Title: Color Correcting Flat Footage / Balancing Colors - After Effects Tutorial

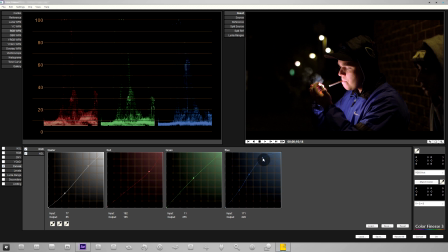[8:20]
and once we're done with this, we're going to be able to see how much of a difference it is to our scene. And the important thing to remember is the sort of creative color enhancements that's most commonly
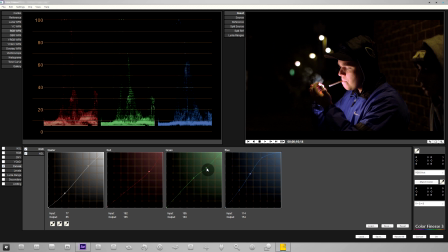[8:35]
misconceived to be color correction should be done after the scene is color balanced. So after we've done this process, it means that the colors are in balance, it is corrected, it is sort of uniform, and then we can get cracking with some more creative adjustments.
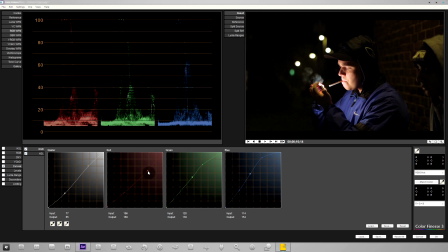[8:53]
So you like I said, you want to play around with this, and this to me looks pretty much done. I've gotten my colors corrected and I've induced some contrast. And so let's just hit OK and we'll go back out here.
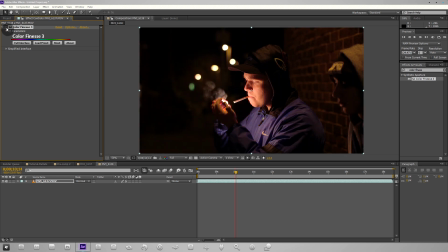[9:09]
So if we switch the color finesse on off, you can see immediately what's happened here is we've removed a lot of that red, and this only becomes really apparent once we take a look at it.
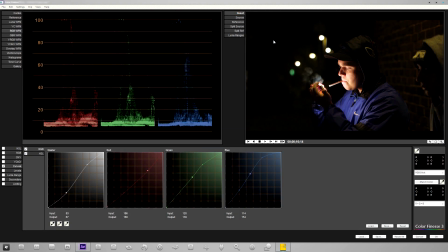[9:20]
We can also take a look inside the interface by clicking source. You can see we've removed that red and balance the colors out.
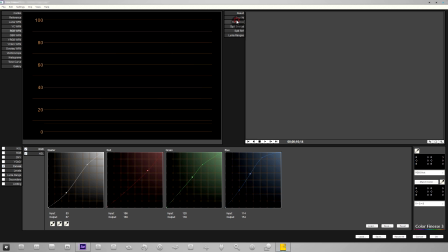[9:28]
We've got nice softer tones in the skin, and it just looks a lot nicer.
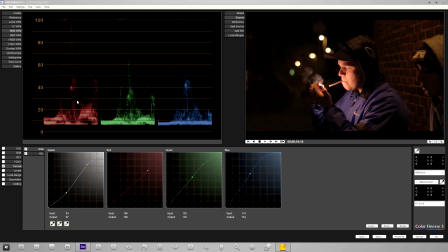[9:34]
And this is because if you look at our source, we had a lot of red, we had a decent amount of green, but our blue was lacking, and here you can see we've balanced it out and it just looks a lot better. So at the end of the day, you really want to do this before you go ahead and do anything wild when it comes to your colors.
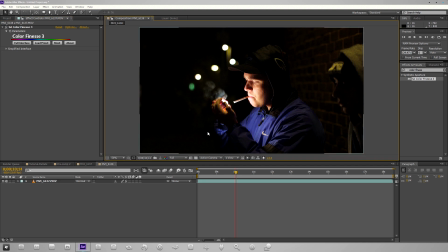[9:51]
So I hope you learned something from this, and before I end the tutorial, I just really quickly want to show you sort of a creative example.
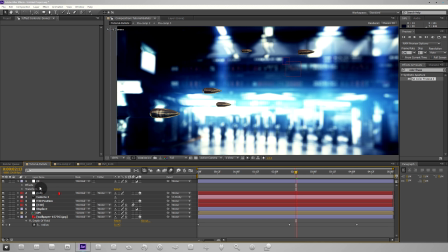[9:59]
If you're working with 3D stuff a lot, and you know you're sort of wondering how does this apply to you, you should sort of pick up in the process of 3D stuff that, you know, the renders might not necessarily look good and they might not necessarily match your scene. And when I say look good, I mean in terms of color.
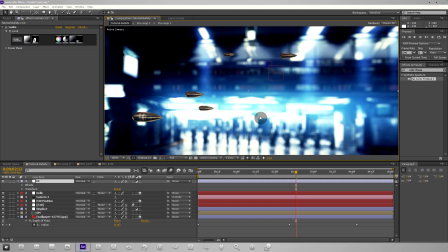[10:19]
These bullets versus the background, it doesn't seem completely unified. There needs to be some work to actually match up the colors. So those are things to keep in mind, that when you're working with 3D stuff, there's a lot of different layers involved.
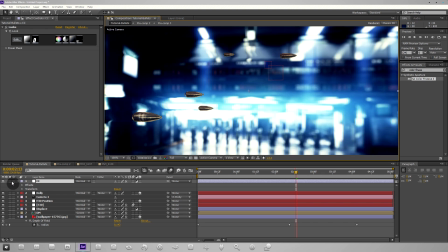[10:33]
And I'll just show you a quick sort of creative color adjustment I have here is Magic Bullet Looks. And if I switch that off, you can immediately see, once it's done RAM previewing,
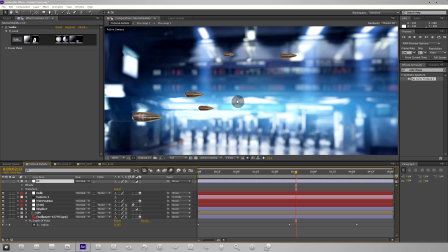[10:44]
that our scene is a lot more flat and it doesn't have as much appeal to it.
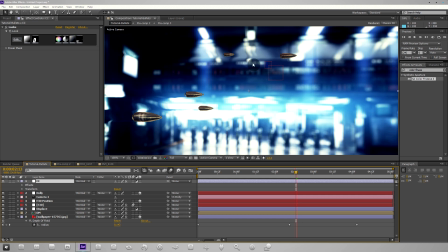[10:49]
But still, the bullets could use some work to sort of integrate them properly into the scene.
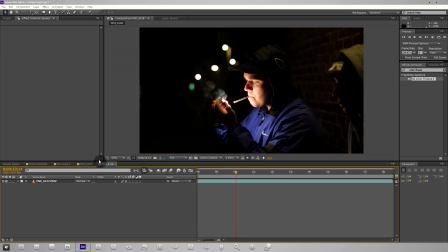[10:55]
Anyway, I hope you learned something from this tutorial.
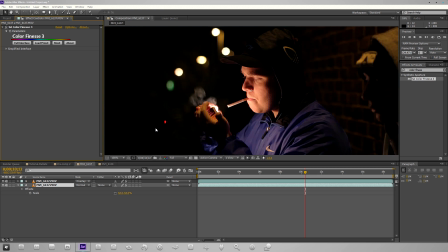[10:58]
I hope that you better understand what the proper process of color grading and color correcting is. From here on, you can sort of apply whatever sort of style you want. If you're going for a dark sort of movie, you know, you can put some blue tint on there.
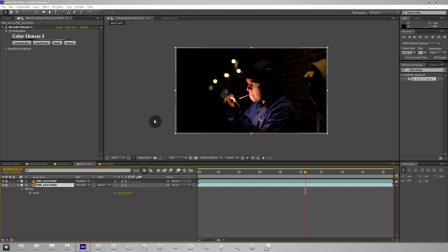[11:15]
If you're going for the Hollywood stuff, you know, induce a lot of orange and induce a lot of blue at the same time. Orange skin tones versus blue background, that's instant Hollywood. And so that's, you know, stuff to look into.
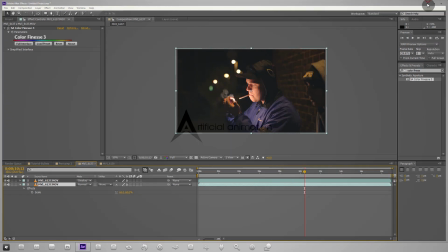[11:25]
But I hope you enjoyed the tutorial. I hope you learned something. Any questions whatsoever, just send me a message or leave me a comment.
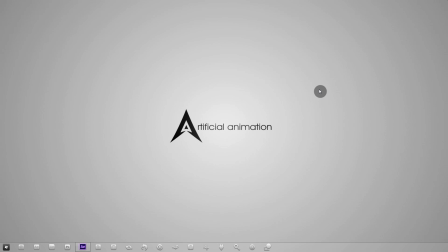[11:31]
If you like the video, please do subscribe. I put out weekly tutorials. And if you like the video, of course, like the video. That helps me get up ranked with the other YouTube videos there, since YouTube's system is completely revamped now. The likes is what will get me sort of listed better. So thanks for watching again, and I'll see you next week.